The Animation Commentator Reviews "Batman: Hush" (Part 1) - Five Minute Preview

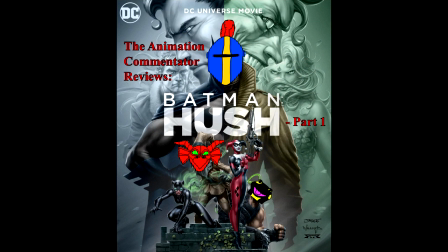With that introduction out of the way, let us proceed to part 1 of the Batman Hush Commentary.
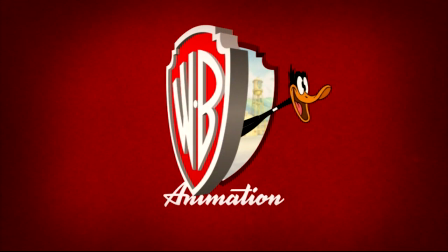First of all, I just want to express how happy I am with the opening sequence of the movie.
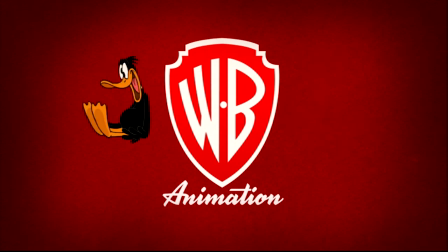Right off the bat, you have the Warner Bros. logo, and then Daffy Duck jumping out from behind the logo and doing all sorts of loony things.
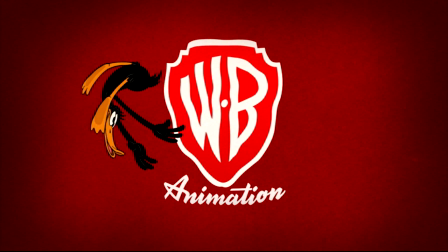Just look at all these crazy and impossible stunts he's pulling.
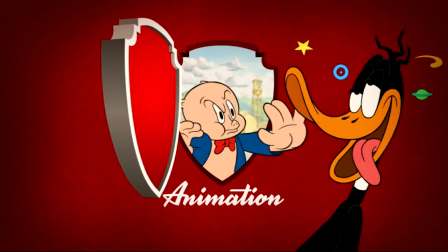With realistic CGI, and even Pixar animation, you don't get characters pulling these stunts.
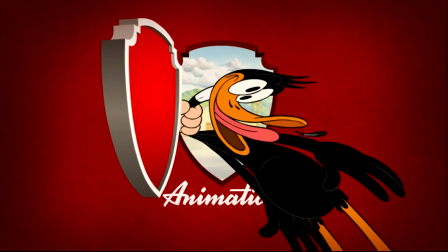Why? Because it would look horrible if CGI characters did stuff like that.
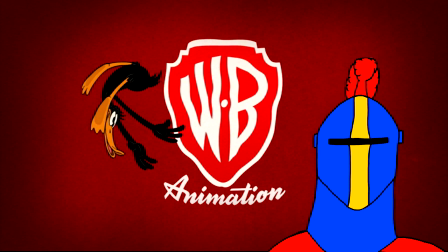The rating of any CGI movie that had characters pulling goofy stunts would be immediately converted into a horror film unfit for child viewing. It looks natural with a hand-drawn character pulling these dance moves.
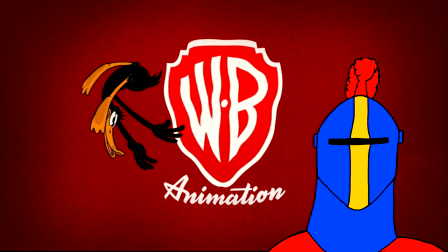If a CGI character did the same, it would look like unnatural contortions, and it would feel like calling the hospital to get the character some medical help. Unfortunately, they have started pulling those stunts in live action with the aid of CGI. You know that Artemis Fowl movie that came out on Disney Plus some time ago? What about it?
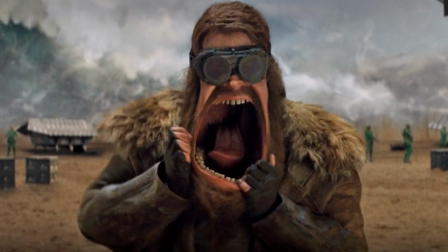Here is a snapshot from that movie. See this guy dropping his jaw? Oh my goodness! That looks horrible! Should we call an ambulance for him? I'm surprised his jaw is still attached. What an eyesore abomination!
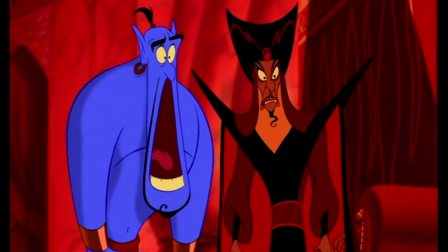Now look at the picture of Genie dropping his jaw in the original Aladdin movie. Do you see the difference? Indeed I do. Genie just looks naturally silly and cartoony with his jaw dropped.
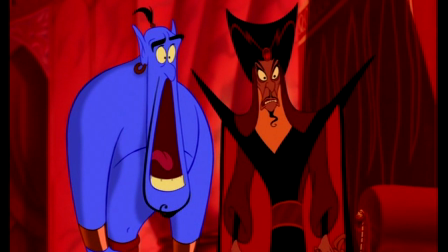I don't feel like needing to call a hospital to make sure he's alright. Boy, what a difference some good old-fashioned hand animation can make. If I may, I would like to burn the movie known as Artemis Fowl. This abomination must be purged from the Earth, for I sense an evil force within it intended to dumb down the populace. With all respect, Lord Rage-On, I don't think you will be able to purge Artemis Fowl from the world so easily. People still have the right to watch it if they wish, even if their decision to do so is ill-informed. You can certainly set it on fire here on this channel to vent our displeasure.
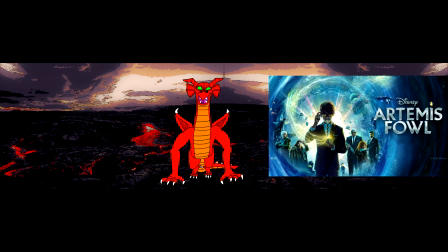Very well then.
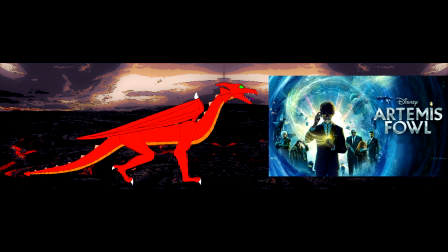Artemis Fowl, by the power of my cleansing fire, I shall bud you to ask.
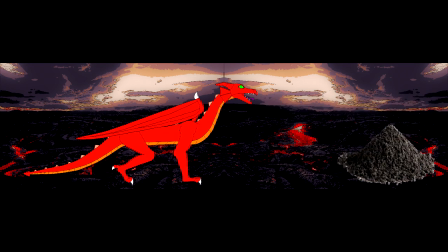Now that we have that settled, let us continue.
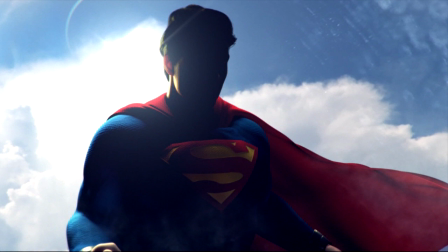After Daffy Duck pulls his dance moves, you have the DC equivalent to the MCU opening screen.
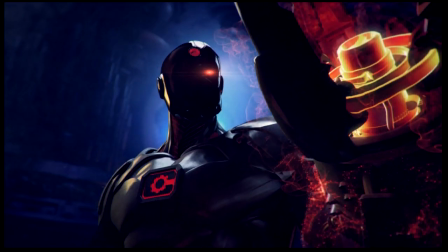While I would say that I like the MCU opening screen better, the DC opening intro has its strengths also.
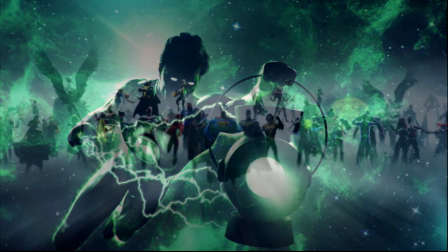You get to see the major members of the Justice League before the screen zooms out to show many more DC characters.
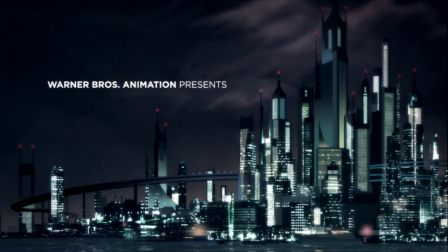The story of Batman Hush itself begins with a view of Gotham City.
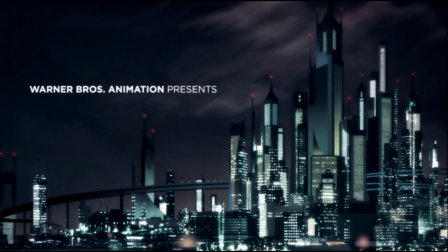Just look at that beautiful cityscape. I love the artistry that went into depicting the skyscrapers.
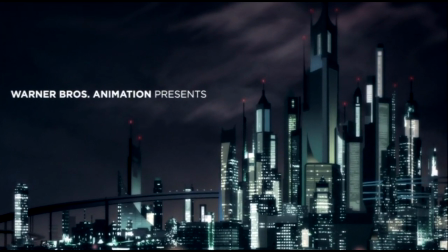And that bridge zigzagging through Gotham is illustrated with very smooth contours.
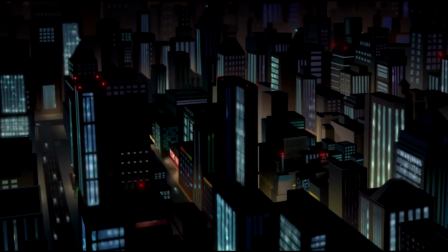As the camera zooms closer in on the scene, you can hear sirens in the background,
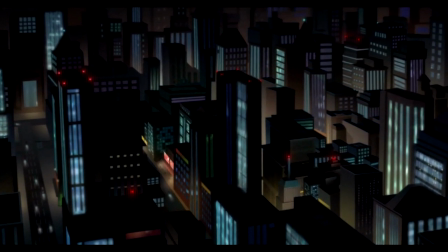reminding the viewer that Gotham is very much a crime-ridden metropolis.
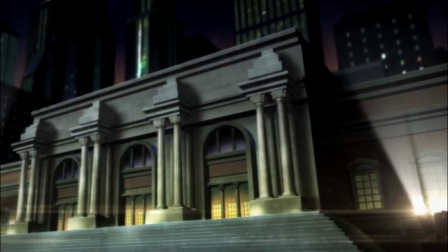Finally, we reach the building where the story kicks off.
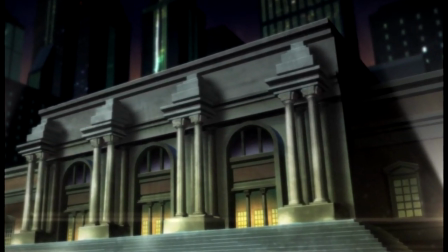I don't know what the building is called, but it looks nice enough to host a corporate board meeting.
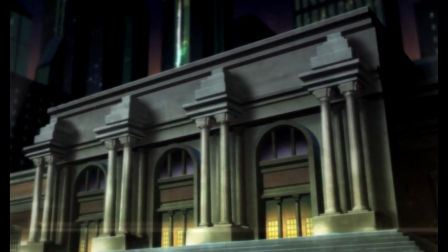In fact, that's what's going on inside.
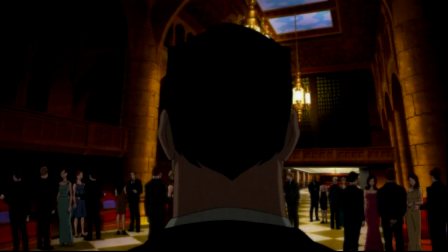In the building, we see Bruce Wayne walking through a crowd of upper-class gentry.